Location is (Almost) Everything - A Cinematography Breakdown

Oh, hello everyone. Welcome back to the series of things that pay the bills, but you'll never show anyone.
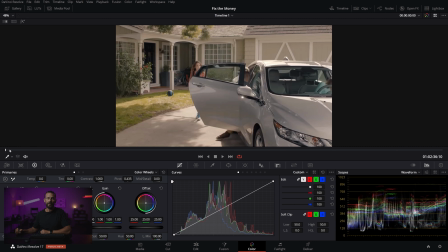(0:06)
This one shot by a very famous cinematographer slash commercial director.
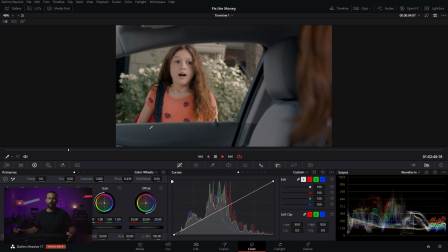(0:12)
You will know the name, no doubt. You've seen the movies, you've laughed, and good luck figuring out who this is.
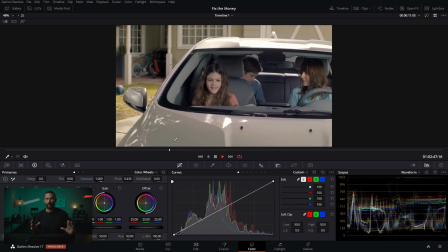(0:19)
But this is a weird sort of style for the cinematographer because it doesn't look anything like their feature work.
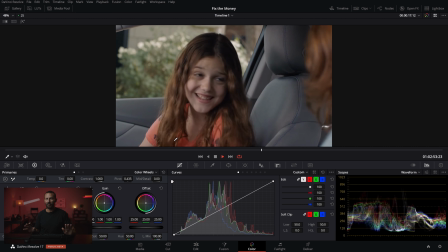(0:26)
And that is the real world, okay? It's kind of flat.
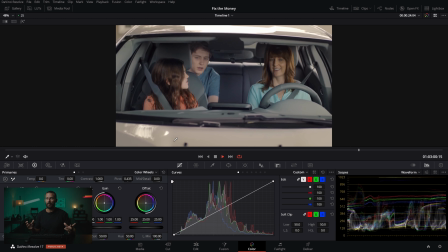(0:32)
It's all plays out in this one little car scene. It's kind of very family fun. And you would not associate this with this person.
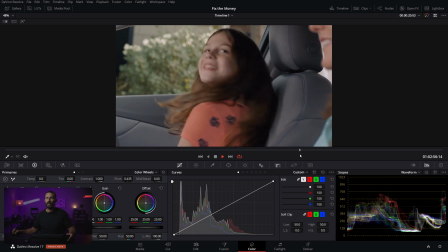(0:39)
But these are the skills that you have to have, right? If you want to buy the beach house, these are the ones that are going to allow you to do that.
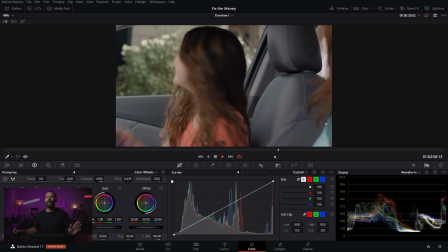(0:45)
So let's take a look at some interesting things. Number one, the coverage and where this place is positioned.
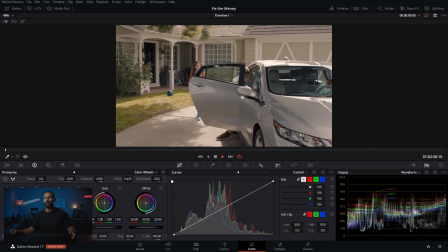(0:51)
So we're going to start with the wide. What is going on in the wide? Should we go full screen? We don't really need the scopes this job.
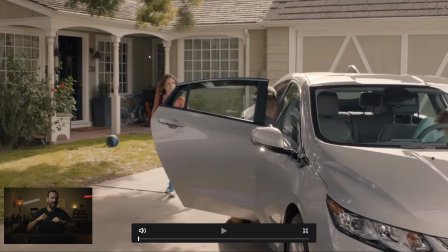(0:57)
Come on, go first time. Yes, first time. Yeah. Okay, so things to look at. The house setup, this location. Why is this perfect? Because we never see above it. We never see above it, and that is important. That is going to be important for our entire schedule. Never seen above this.
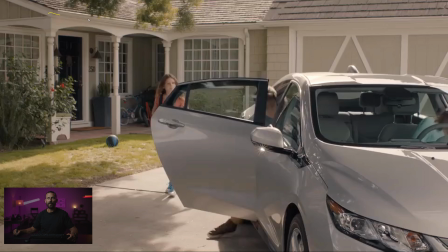(1:16)
Okay, it's backlit, right? We know that. Now, if you don't have the perfect day, the perfect backlit day, if you have a location like this, up here, you can fly. This is where you see like the giant jumbo fly swatter rigs, because you can fly something up there, up above, to soften off the sun just a little bit, right?
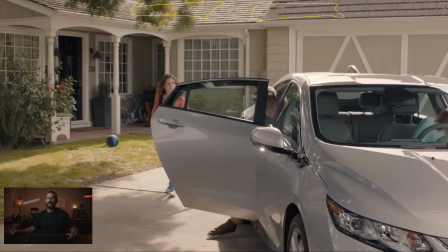(1:35)
You want to go something really light, you can do that if you have this sort of location. Because we're using this now, we've got lots of little things in the frame. We're shooting into the L back here. We've got the driveway parked over here and then the front door. We're balancing basically what is dark over here with inside of this car.
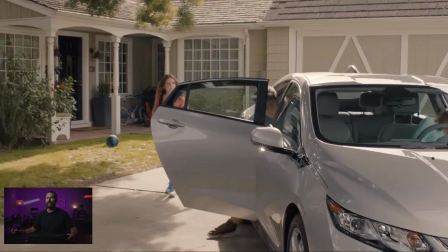(1:52)
And look at how much level is inside of this car, right? Now just imagine for a second that you could actually see the backlit sky. That backlit sky would be so hot that this would end up being so dark. And we don't want to do that because we want to see inside the car, right? This is a little comedy spot. It's a gag spot.
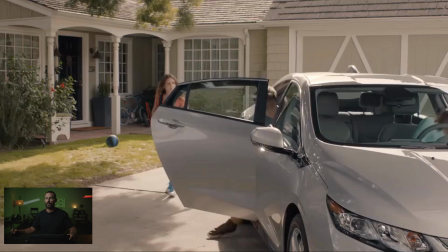(2:09)
You're not going to go with crazy The Dark Knight or something in the setup. You're going to play it a little bit more commercial, a little bit less dark. So the way that you do that is controlling those ratios. And even at the highest level where you have access to all the toys, you're still going to try and make it as easy on yourself as you can. And this is the way to do it. You don't want to see the sky.
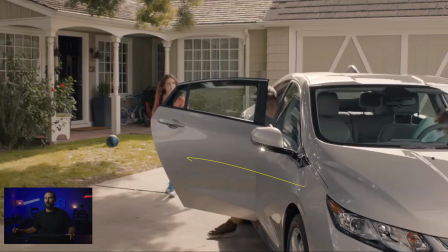(2:28)
You want to shoot into the backlight so that you're shooting into the darkness, because when we go inside the car, getting level inside of a car to balance with the background is really hard, right? And we want to make it easy on ourselves. So that's the main thing, right?
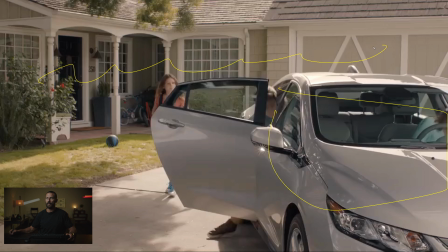(2:41)
Orientation of the car, because the whole ad plays out in the car, to the background. We've got a nice dark background with shears covering up, right? Always shears. And that's a good thing. Even the car, you know, it looks sort of nice with that backlit little highlight on there.
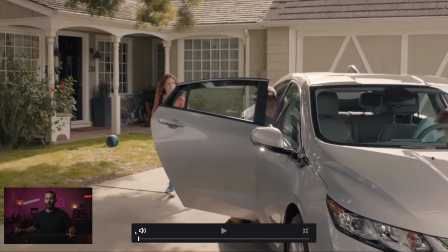(2:57)
Even though it's not a car commercial, you're still doing things to help you out there. Now we play through.
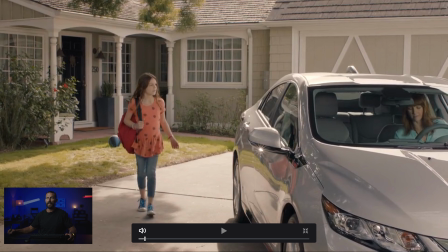(3:02)
Door shut. Look at how flat it is, right? There is not a lot of light on this lady. And most of it is coming from over here with a gigantic set of lights. Over here, pushing level back into these people. Look at how much level is on the lady in the car, right? Mom, she's getting a full 18K to the face.
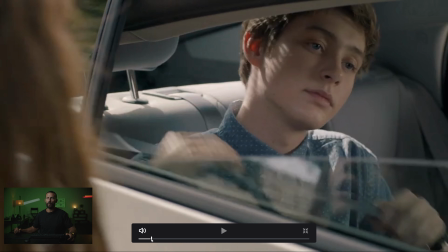(3:19)
And we're down here. Okay, again, what do we see? We don't see any location. We don't see any sky.
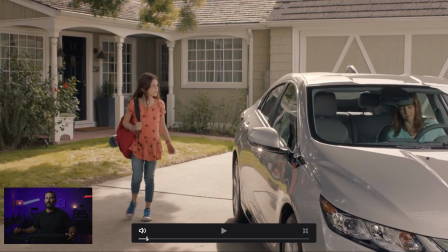(3:25)
You get a little bit of reflection here, but now, all of a sudden, that backlight, which is here, you can see it reaching over here, that little edge. Okay, we're gonna jump right into it. And when we're in a car, say this is moving very quickly, this shadow over here.
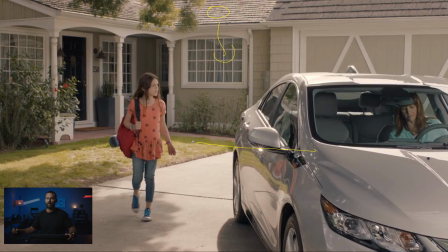(3:39)
The sun is back here, and it is setting. So this shadow is gonna creep out this way. Well, the great thing about a car, and angling so that when you're inside the car, you don't see the location,
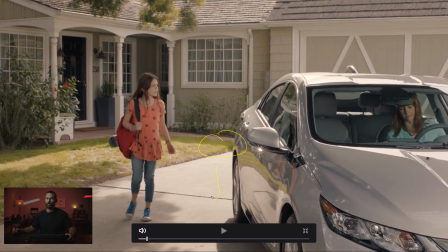(3:48)
is you can just roll this car out this way to make it look more believable.
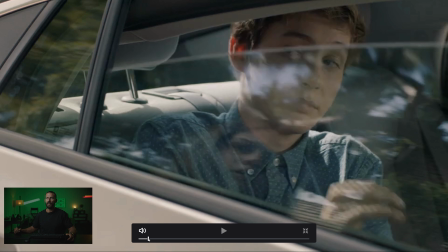(3:53)
So you can just chase the sun if you're gonna do it this way. And here we go. Okay, this is backlight.
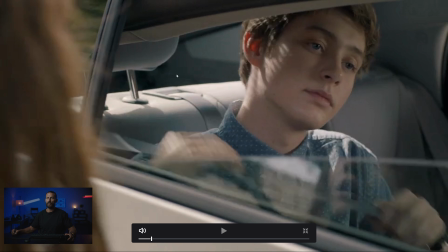(3:58)
But let's say, for example, you wanna do this shot. Oops. You wanna do this shot.
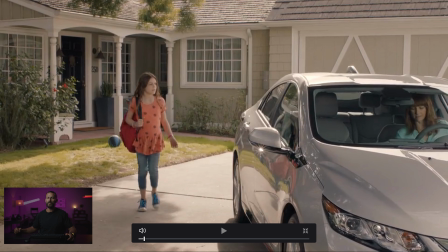(4:02)
But this position of this house, the sun actually starts over here, pointing this way, and it would be all front lit.